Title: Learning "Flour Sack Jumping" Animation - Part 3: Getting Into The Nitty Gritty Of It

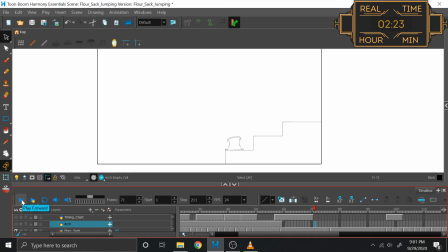(21:04)
No, that just makes it worse. Honestly, I'm really happy that I noticed that because those just make the jump feel so much slower and it is completely not believable. So you know what? We are done!
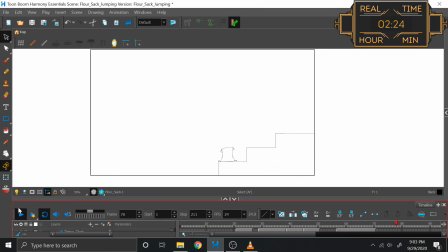(21:17)
I gotta say that we really took the extra mile on this one. I mean, the exercise was just to make the flour sack jump. Not only did we do one jump, but we did 3, which was technically one jump multiplied by 3, but the point is it was 3 jumps, and then we added in a little bit of personality between one of them.
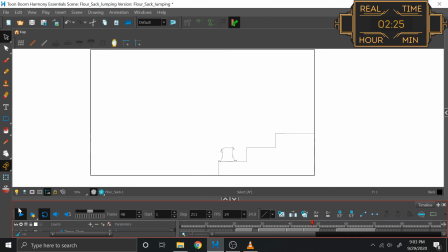(21:34)
We learned a lot about timing. I think especially we learned so much about how long it takes to hold something. So I'm gonna have to find other ways to practice that in future animations. Now, of course, then the question is, what are the things that we want to work on for next time?
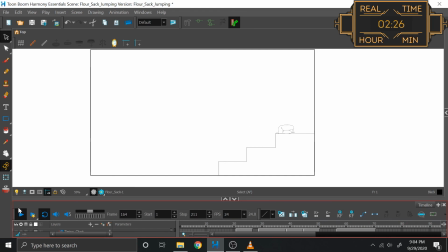(21:47)
And I think the big thing here is the thickness of the lines. I definitely like having my first pass be drawing everything and then resizing it, but of course when I do my resizings, it also drags the whole vector of the lines and expands them and contracts them,
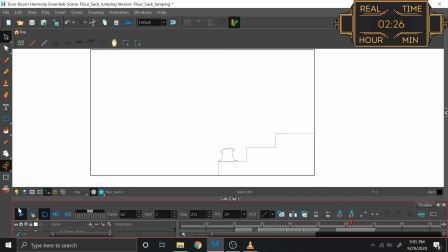(22:02)
so that way it looks like my line thicknesses are jumping all over the place, no pun intended. So I think for future videos, I'm definitely going to want to then do a final pass over, which I will not record for everybody to watch.
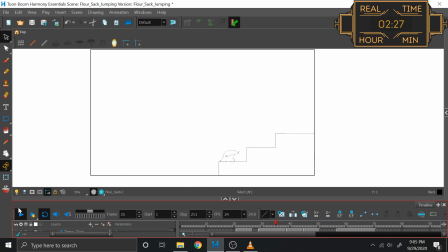(22:17)
I don't think it's necessary for you to watch me redraw a whole animation after I've drawn it, but I'll go over it with a single line, go over all my works, and then so that way, once I finish resizing everything, it can all have a uniform thickness, because that's a little jarring. So thank you very much, and y'all have yourselves a wonderful however long.
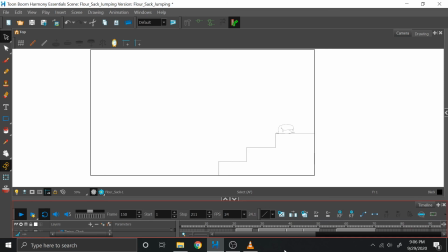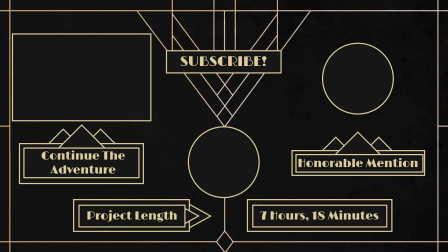(22:39)
And with that, we're halfway through our flowery exercises. Click the video to watch our clumsy buddy struggle a bit, and if the series has inspired you, feel free to send your take on this exercise to crowgetslearned@gmail.com. If you want to stay tuned for more, tap subscribe, and this week we're tossing a shout out to The Offspring and the Wicked video for Dividing by Zero.
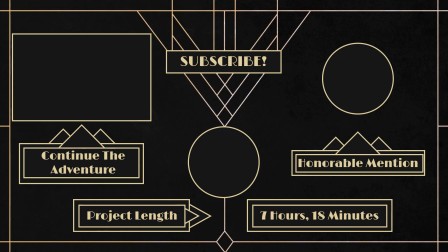(22:56)
Slim Pickens does the right thing and rides the bomb to hell.